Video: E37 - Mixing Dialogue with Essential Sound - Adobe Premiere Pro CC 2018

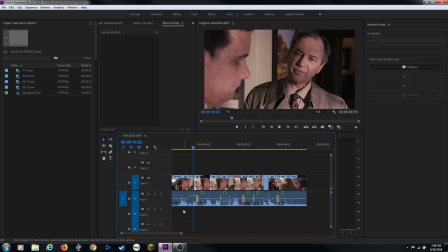[12:21]
I'm going to go online. I'm going to go to freesound.org and I'm going to, and if you have an account on that, like I mentioned in the previous episode, you can search sound effects and find room tone. You can find outside noises like cars driving.
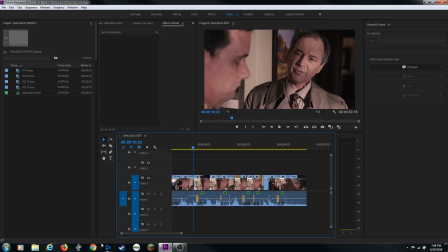[12:34]
I'm going to find a few of those on freesound.org and I'm going to download them as waves and I'm going to come back and import them and we're going to show you the next step.
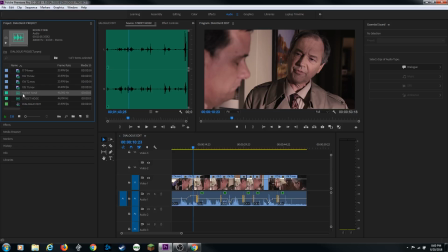[12:42]
All right, I'm back and I've imported a couple items here. I've got room tone and I've got street noise that I've done. This is a very simple scene where they're sitting inside of a room, so I want to probably add a little bit of room tone to it. And then I also want to add some street noise because you probably hear some natural sounds from outside.
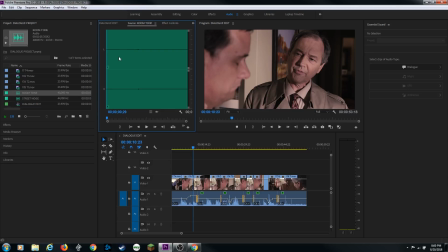[12:57]
So first of all, I'm going to start with my room tone here. I'm going to double click on it and play it. And you hear that room in there. It's just kind of that room hiss or hum in there. So I'm going to just go to the beginning of it. So what I'm going to do is do a three-point edit. I'm going to go to the beginning of this clip and put I for end point. And I'm going to do a three-point edit.
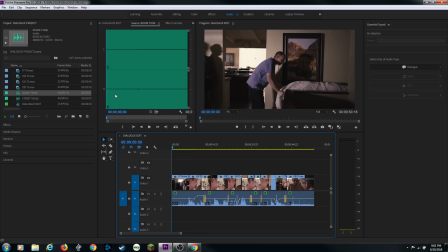[13:15]
I've got one point up here. I'm going to do shift three to jump to my timeline, hit home, put I for end point, end, and O for out point.
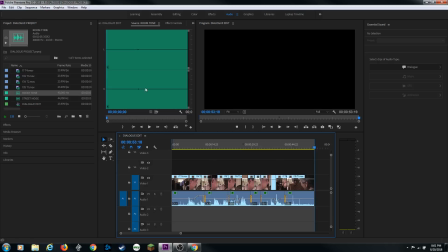[13:23]
And I've got an end point, an end point, and out point. And this clip is longer than my scene is. It's just going to fill it in from beginning to end here. And let's find that. And let's find out here. I'm going to change my source patching to track two, hit period to drop it in.
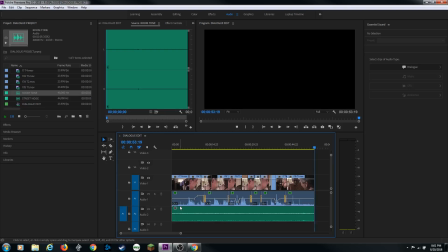[13:38]
And it is long enough. It's longer than the than the timeline. So it started the endpoint, it dropped it in up to this point right here. Now I'm going to also add some street noise here. Let me move that up a little bit so we can see a little bit better here. I'm going to go to track three, double click on the street noise, and I'm going to find a part where I want this to start.
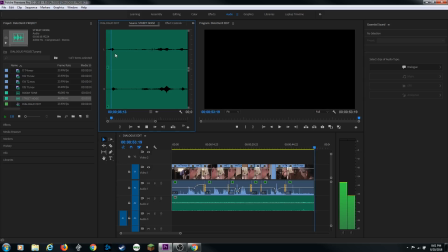Maybe right there before the car is driving by.
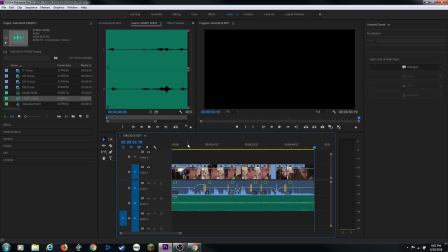[14:07]
I'm going to do endpoint, go down to my timeline, shift three, hit home, I for endpoint, end, and hit over out point and drop that. Then I put this on track three there and dropped it in.
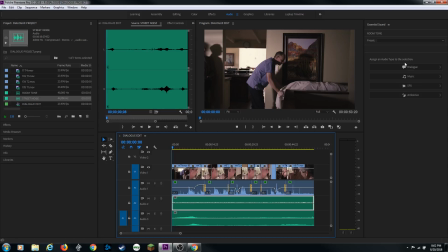[14:19]
All right, now so what I'm going to do next is I'm going to select my room tone and I'm going to go up to my essential panel here and I'm going to make this ambience. And I covered this in the previous episode, but a couple things I'm going to do here is add a little reverb and I'm going to change this to room ambience there.
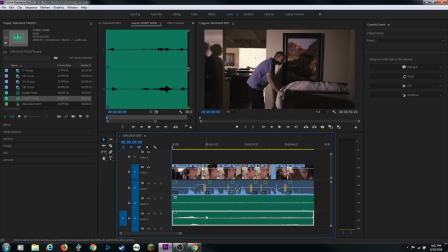[14:35]
Adds just a little bit of reverb to it. Makes it sound a little more natural. Then I'm going to select the bottom track here and I'm going to make that also ambient noise. a little bit of outside, that's going to be outside ambience, so I'm going to check mark that and then I'll add a little outside ambience. So let's play through this and listen.
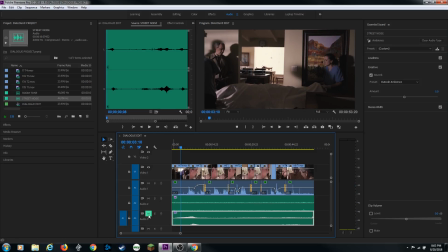[14:53]
The street noise is way too loud, so I'm going to mute that right now and just listen to my room tone. Here's without, there's with.
We'll be finished here very soon, Mr. Parker.
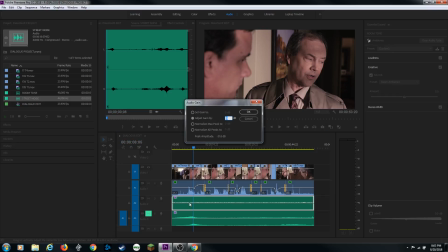[15:05]
So it's very subtle, but I'm going to hit G for gain, and I'm going to gain it by about like maybe 3 decibels. Let's see what we can do. Let's go back to the beginning. Mute, so without.
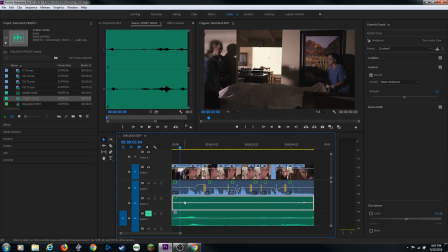[15:20]
I like that. I kind of brought up a little bit of level to it there. But just for some exaggeration, let's hit G for gain and add it by two more decibels. And now we've got that room tone throughout. Let's work on the street noise now. And I kind of don't like that car passing by, so what I'm going to do is hit my slip tool,
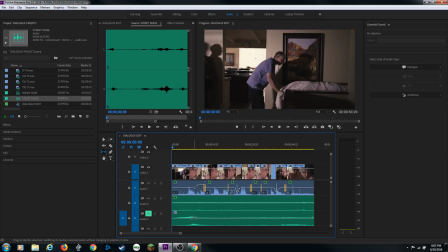[15:39]
which is Y, and I'm going to grab this and drag it over, which is going to drag this audio over to the left. And now it got rid of it. Now it's over here, but I got a little bit at the end as well. Let's drag it to the right a little bit. I might have to cut some of that off at the end, but let's listen to that or I could duplicate this. Let's listen to it and see what it sounds like with the street noise outside.
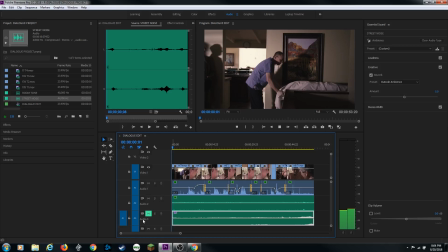[15:58]
So have it muted and play and unmute.
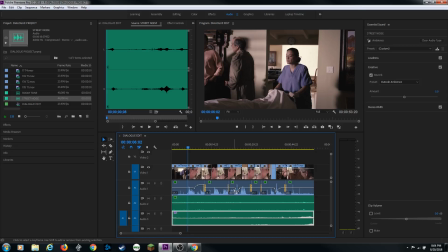[16:05]
And you just hear kind of a subtle street noise outside that kind of brings a little bit of life to this now. Let's play through it.
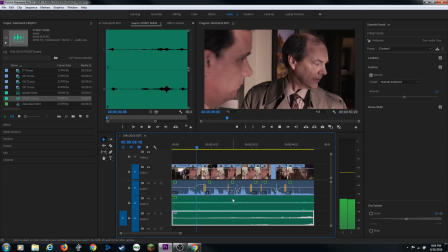[16:10] We'll be finished here very soon, Mr. Parker. I'm very sorry for your loss.
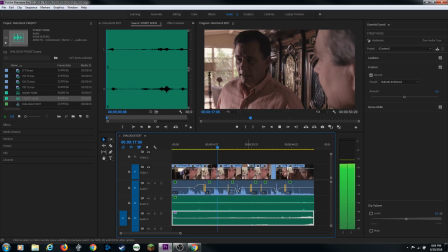[16:17] Oh, thank you. Valerie had been sick for a long time. I'm just glad she's finally at rest.
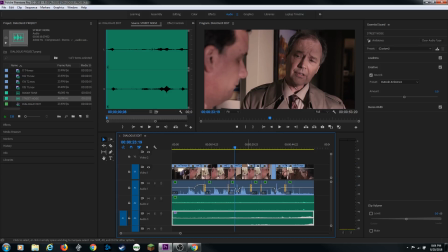[16:25] I guess that's the way to look at things.
Okay, I really like that. Now it's like really starting to sound good.